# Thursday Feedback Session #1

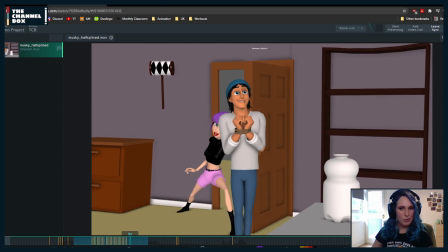30:37 No one is telling me that things are going terribly wrong. Awesome. And then
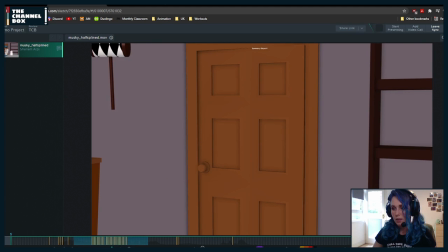30:46 the other thing that I would do is basically a Nepop pass,
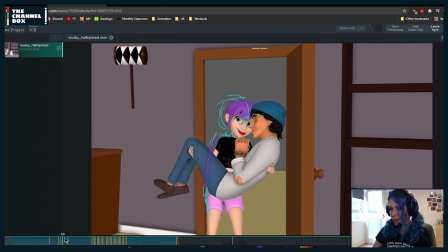30:52 just because there's a few areas where you have a few pops.
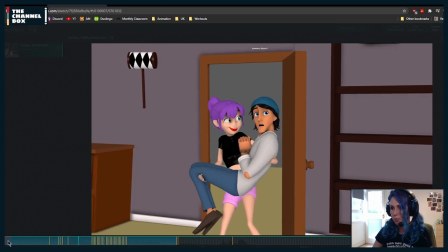30:58 Not just knee pops, but the arms as well.
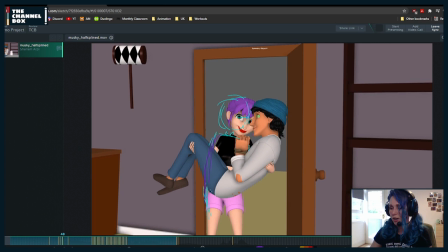31:01 So for example, here, if we see her arm on her screen left arm,
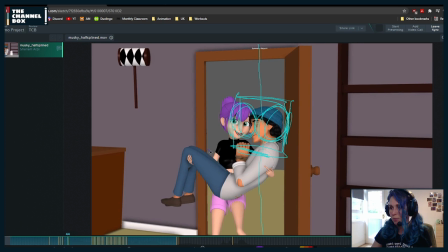31:08 suddenly here it pops on one frame. So you need to just double check what's happening there.
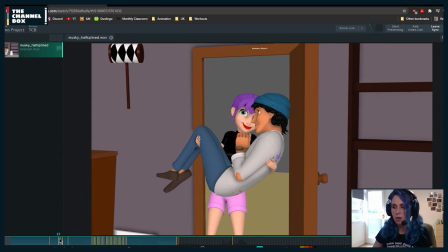31:16 And then knee pops and things that are common in Spline, so just double check them, for example, here. And then it kind of wiggles.
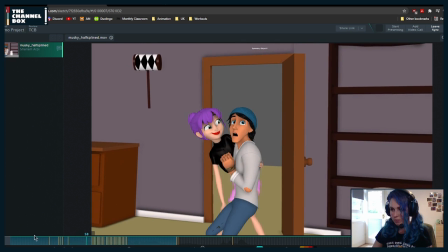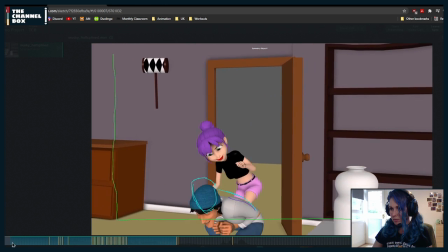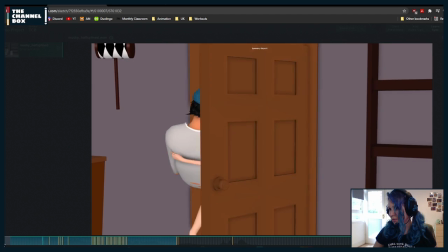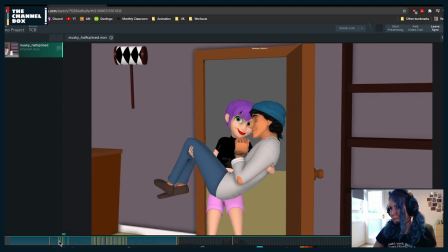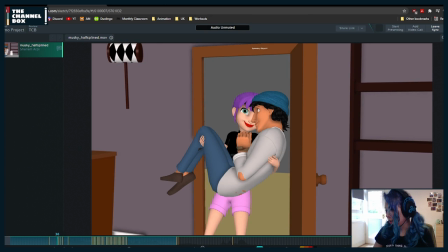32:05 Let me see it with the audio just to see where it is that he speaks.
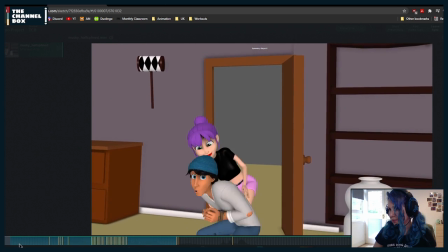32:11 Holy. Holy.
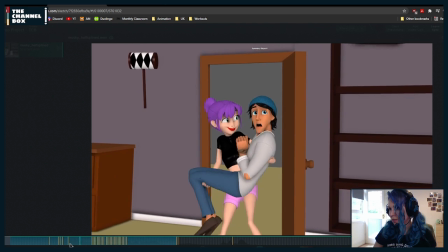32:19 So, right now what I feel
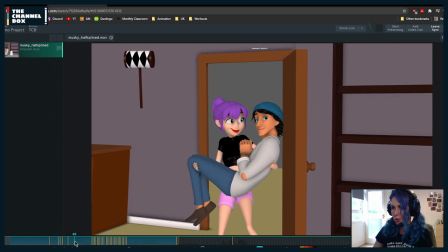32:26 is that he doesn't really have that much time to process, and he's already reacting,
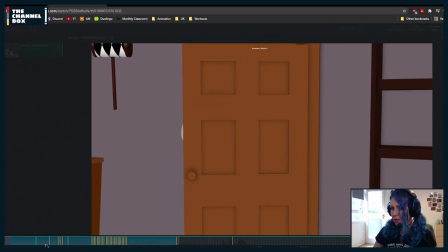32:32 so I'm trying to think if there's a way, maybe
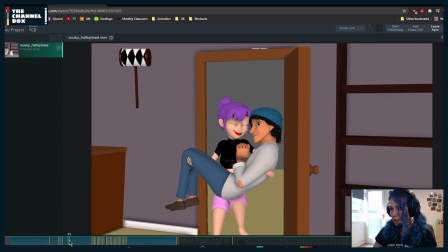32:39 a possibility that I would try, is this blink he has, and this look towards the room, maybe
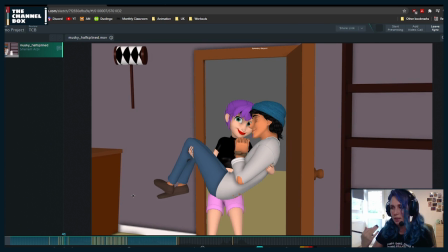32:48 making this two frames earlier, so that there's a little bit more time for him to look around and react.
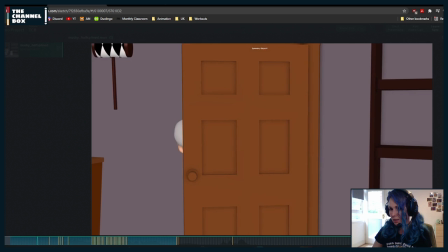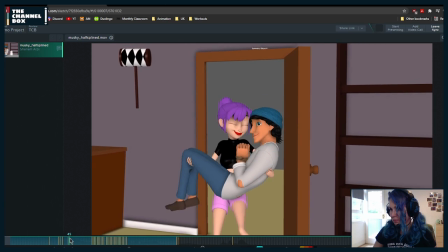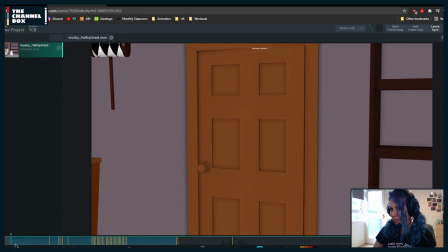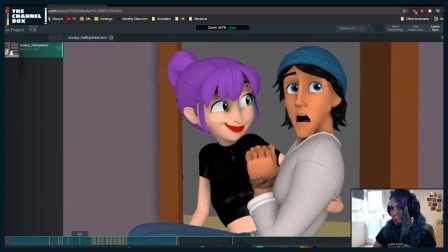33:18 And then for her, I feel like right now her smile feels a little bit too pushed. I would try to get the mouth corner to be around here. I think it will feel a little bit more natural for Aya.
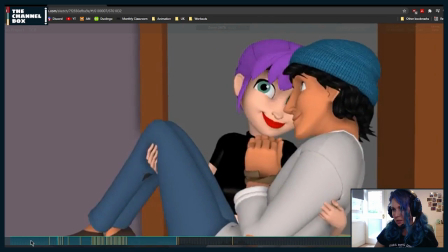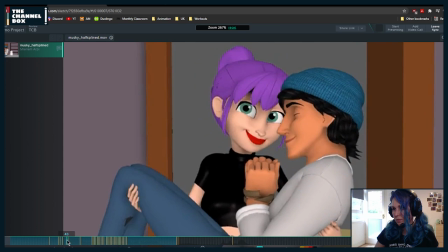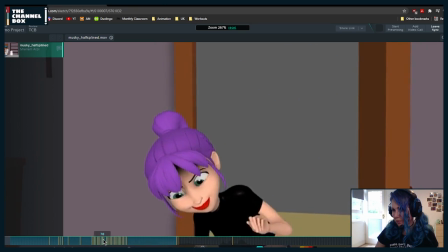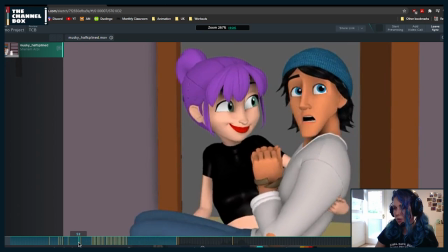33:51 And then in terms of the face, you could push this a little bit more by slightly lowering this eyelid. I think you mentioned that you were not doing the, like the faces were still in stepped.
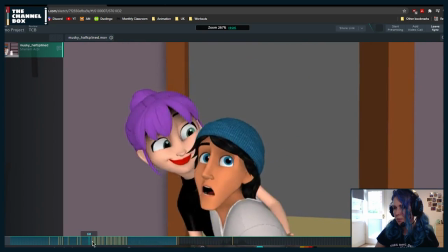34:07 So I don't think I have to comment on them. There's something though with Jules,
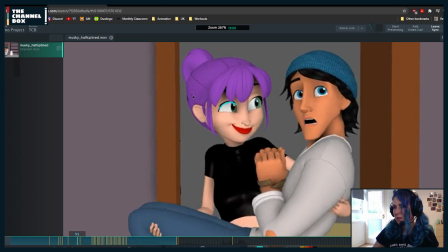34:17 he feels a little bit off model.
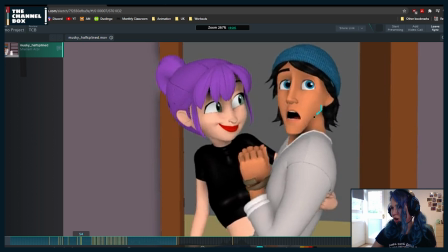34:21 And something weird happening here where his jaw kind of comes in a little bit too much. There's like this roundness to his jaw that feels a little bit weird.